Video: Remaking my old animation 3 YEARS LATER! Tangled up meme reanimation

Hey, it's Alyssa. Today we are doing something a little bit different. As you can see, this is my first ever voiceover video, so I hope you guys enjoy it. For today, I thought we would recreate an old animation I did several years ago. Now for this specific animation, I decided to redo the Tangled Up meme animation I did 3 years ago. It is crazy that it's been so long, but I thought I would reanimate it and give it some new style 3 years later, now that I have more experience underneath my belt. So let's get into it.
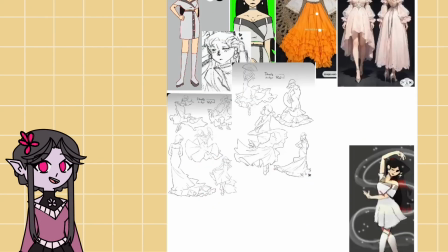0:30 Now for this specific animation, I wanted to change things up a bit and to not just do the exact same thing as I did 3 years ago.
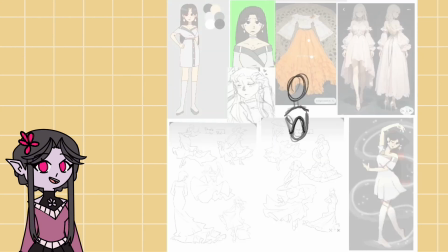0:38 To start, I created a reference board with images of my OC Celine, that is the main character of this animation. I put dresses I wanted her to wear and some reference poses as well to help me out with the overall animation.
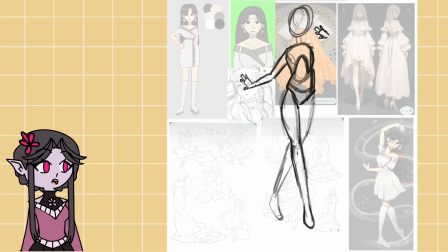0:52 I use these boards often to help me visualize the vibe and flow of my projects. For this project, the reference board was especially helpful because it allowed me to see all of the elements together and to make sure they were cohesive. I also redesigned Celine's outfit. The original was fine, but that's all it was.
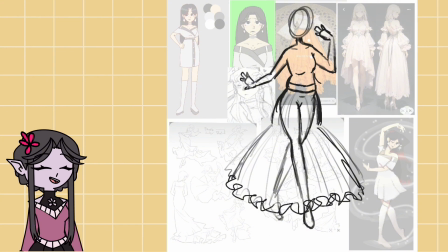1:08 Fine. I wanted a bit more of an interesting design that also fits her now as a character. She has changed a lot as a character over the years, not only in design, but in personality as well. So I wanted to give her a new design that reflected that.
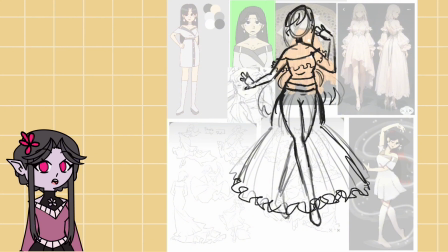1:22 I would say that as far as changes to the overall animation, the changes I made to the colors and outfit are probably the biggest.
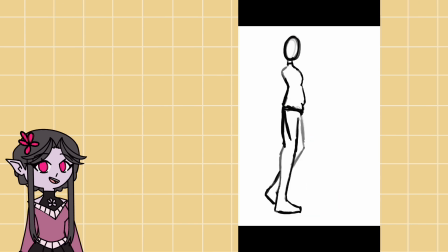1:29 Now we will get more into Celine as a character later, but really quickly, for the animation, I began with the walk cycle as it required the most traditional animation. I used a walk cycle reference to guide the leg and the arm movements, which I'll show on screen now. I sketched the movement first, then break the line art into different layers.
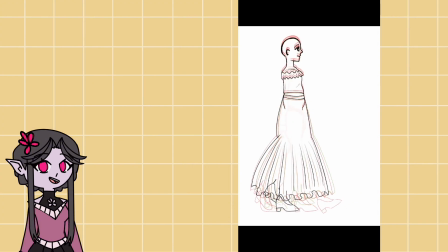1:47 For example, I had the torso and the head on one layer, then the skirt and the feet, and also arms, hair, and earrings all on separate layers. This helps me manage the different moving parts of an animation. The walk cycle wasn't too bad, the only challenge was getting the hair to look right.
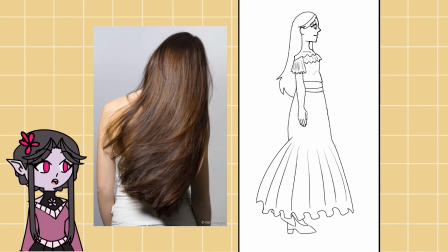2:02 I wanted the hair to look natural and flow with the movement of the body, but it just kept looking janky.
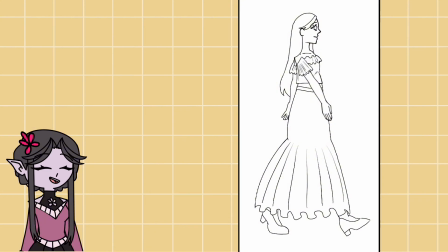2:07 But eventually I was able to get it right. I kept the coloring very simple with just flat colors and no shading to help speed up the process.
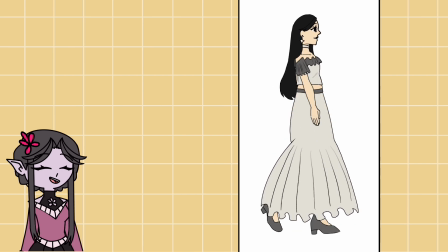2:16 And with that, the walk cycle is done. I will show you the final walk cycle at the end of the video when the final animation is complete.
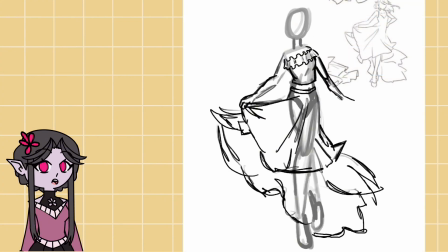2:24 For this next part, I'm not going to show the speed paint for each and every drawing in this animation just because it gets very repetitive very fast.
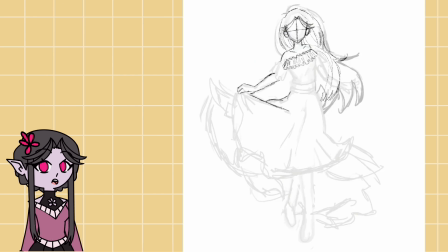2:32 I used a lot of previous drawings to help me get through all the drawings easier because there was a lot.
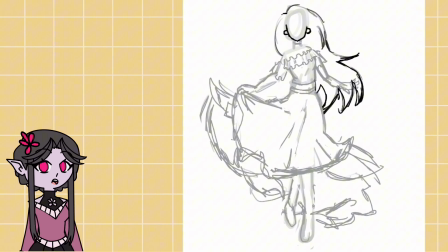2:38 So for that reason, I'm just going to show the ones I think are important. For example, the drawing for the main chorus of the song.
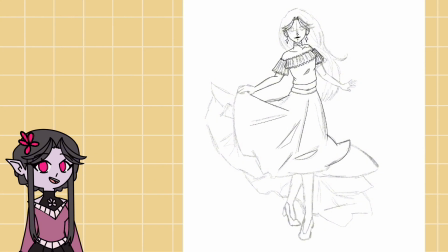2:45 I used references for these poses, especially since drawing flowy dresses is a real challenge for me.
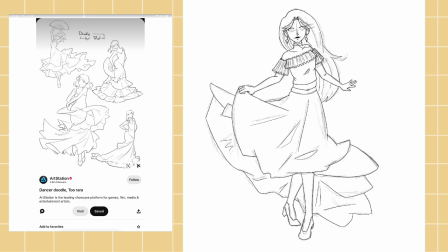2:51 I found a reference by an artist called Tuara, I believe that's how it's pronounced,
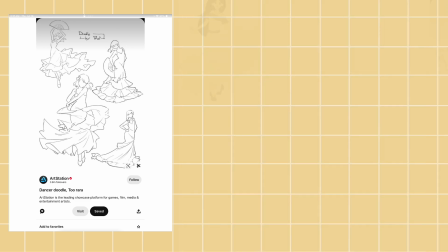2:57 that was posted by ArtStation on Pinterest, so I'll show that on screen right now.
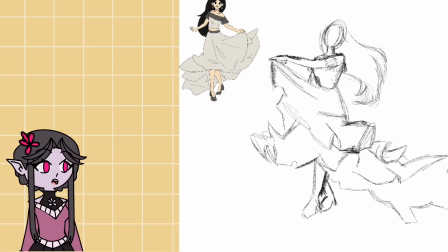3:02 Now for the poses of the animation overall, some poses are kept very similar to the original to honor it, while others are updated to show my improved skills, these poses being the most changed. I felt that I should change them because the original poses were just not that interesting.
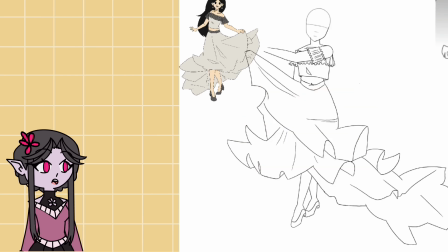3:19 She was supposed to be dancing and sort of showing off her moves, but she doesn't really read that well in the original animation that well. So I changed them in order to be more flowy and fun too. Now while the footage plays, I thought I would talk more about Celine as a character.
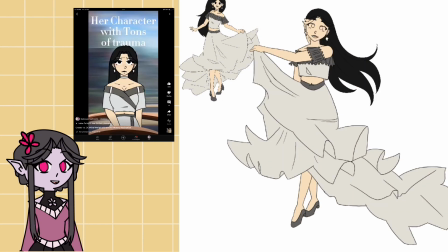3:35 If you are a regular viewer of my channel, you may recognize her from some other videos I've made, but she is one of the main OCs that I've had for a long time.
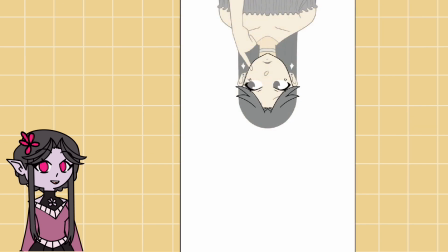3:43 She's part of a main cast of characters that is part of a long, overarching story that I started writing back in 2019,
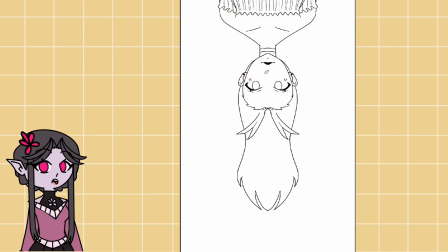3:50 where all the characters have something to run away from or problems they don't want to deal with,
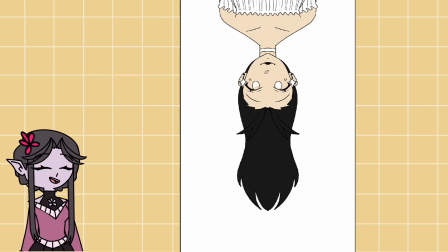3:55 so they just go on a fun, silly little adventure instead.
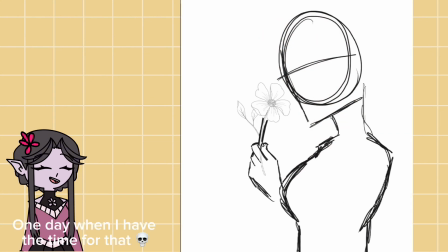3:58 As for Celine herself, I do not want to get into details since I do plan on one day making a comic for this story, but she's basically the girly girl of the group.